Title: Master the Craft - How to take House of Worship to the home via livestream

Hi, my name is Caleb and welcome to my masterclass. I am the head of production at a church up in the Midlands in Derby called St. Werbergs.
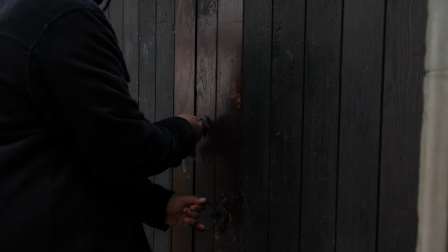(0:25)
Part of the mission of St. Werbergs is to build an authentic community.
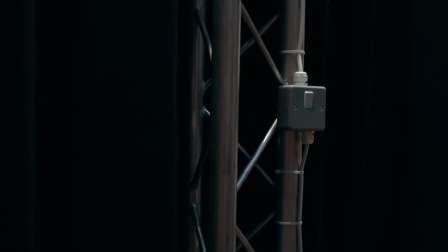(0:31)
Doing what I do from the audio to the visuals to broadcast gives me and my team a sense of purpose because we know that we are adding value to that mission. we are actually impacting people in the building and having an impact with people online in helping them form those authentic communities.
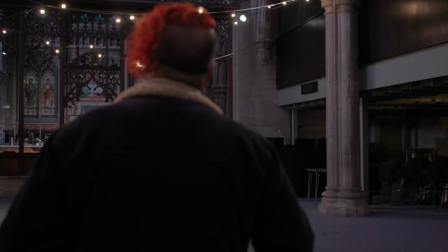(0:50)
My love for video and audio in general started quite young. I studied, did a degree in it and always thought I would end up just being a person sat in a studio recording a few albums and hopefully making some money off it.
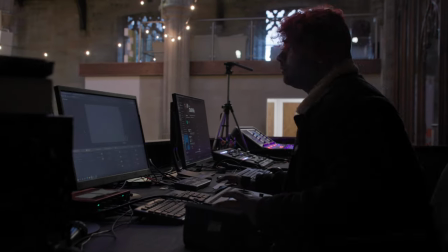(1:06)
I had moved to Derby and found this House of Worship and found that they really value their level of production. And from that, it grew into being a full-time role.
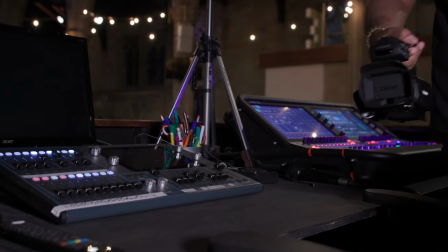(1:20)
We stream all of our services, any special events that happen. It brings people into the building when people can't be there. I think it's really important that people do feel part of it and not separated by a screen. I had someone come up and tell me that it gave them a sense of belonging and it does make me feel quite proud of what I do.
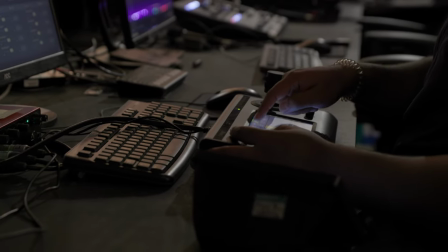(1:44)
St. Werberg's have a PTZ multi-angled setup. With one person we can run our whole production, our whole camera setup and get really good results.
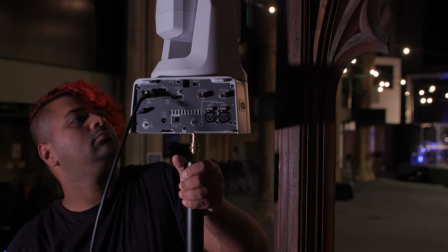(1:56)
I use the CR-N500S camera A and I placed it at the center at the back of the building.
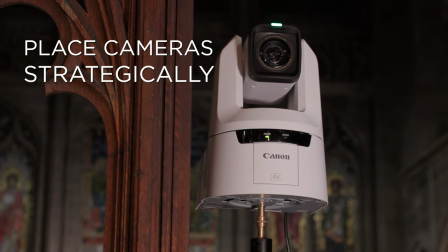(2:03)
That gives us a really good view of the people, the audience, the congregation in front if we do cut to a wide.
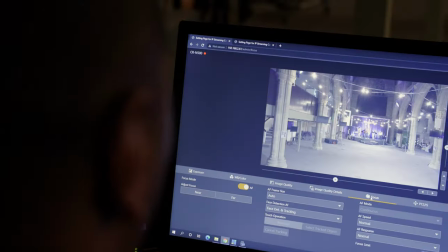(2:10)
It almost gives people a bird's eye view of what's happening in the building.
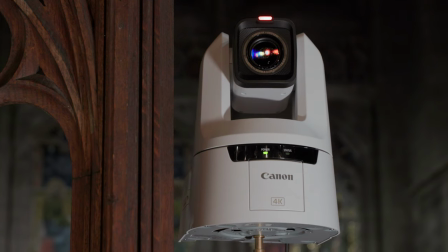(2:15)
The CR-N500 works really well in low light, so when I pull out and have a really wide angle,
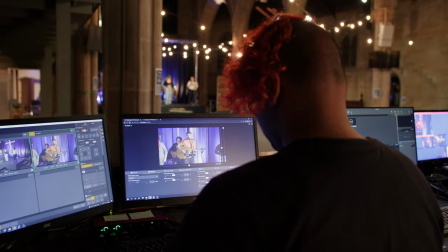(2:22)
even though it's just the people on stage, the subjects on stage that are lit, there is no loss to picture quality. A feature of the CR-N500 is the dual pixel CMOS autofocus, which I have really come to rely on. One of the reasons why I placed the CR-N300 stage right is because I wanted people to be able to be up close to the action.
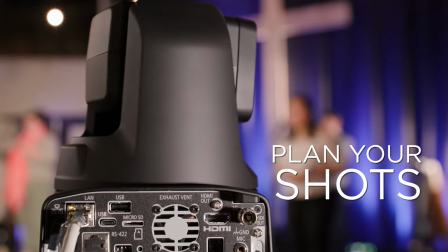(2:49)
It opens up the possibility of us doing close-ups to each subject on stage from the drummer to
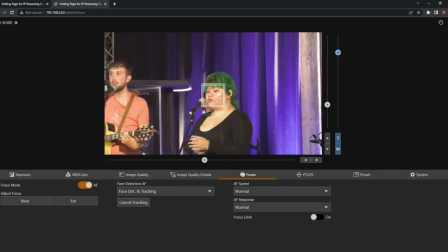(2:54)
the guitarist to the keyboardist while being able to cut to our primary camera A. With Camera C being a camcorder, the XA65, I placed it stage left. What that gives us is a wide static shot. We usually use it as a fallback, so if something does go wrong, or for the simple reason if someone does walk in front of one of our PTZs, we immediately cut to our static cam.
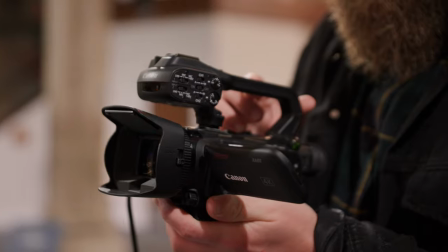(3:22)
It also gives us the option to have a camera operator take it off its stand and move about.
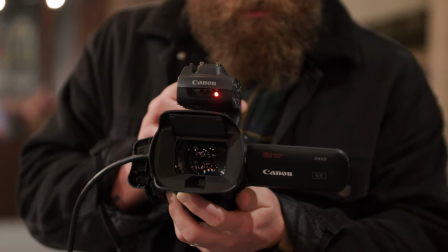(3:29)
The similarities between the XA65 and the CR-N300 make them a brilliant match.
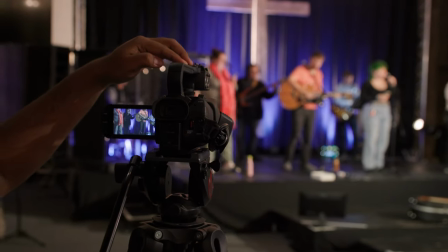(3:37)
The great thing about this setup is all the PTZ cameras can be controlled
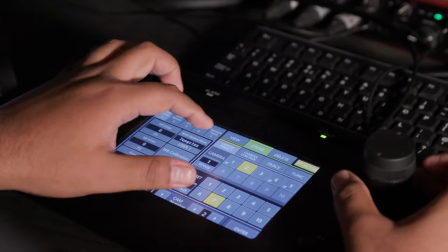(3:41)
by one person using the RC-IP100 controller which gives them access to all of the features of the camera and any presets that they have set.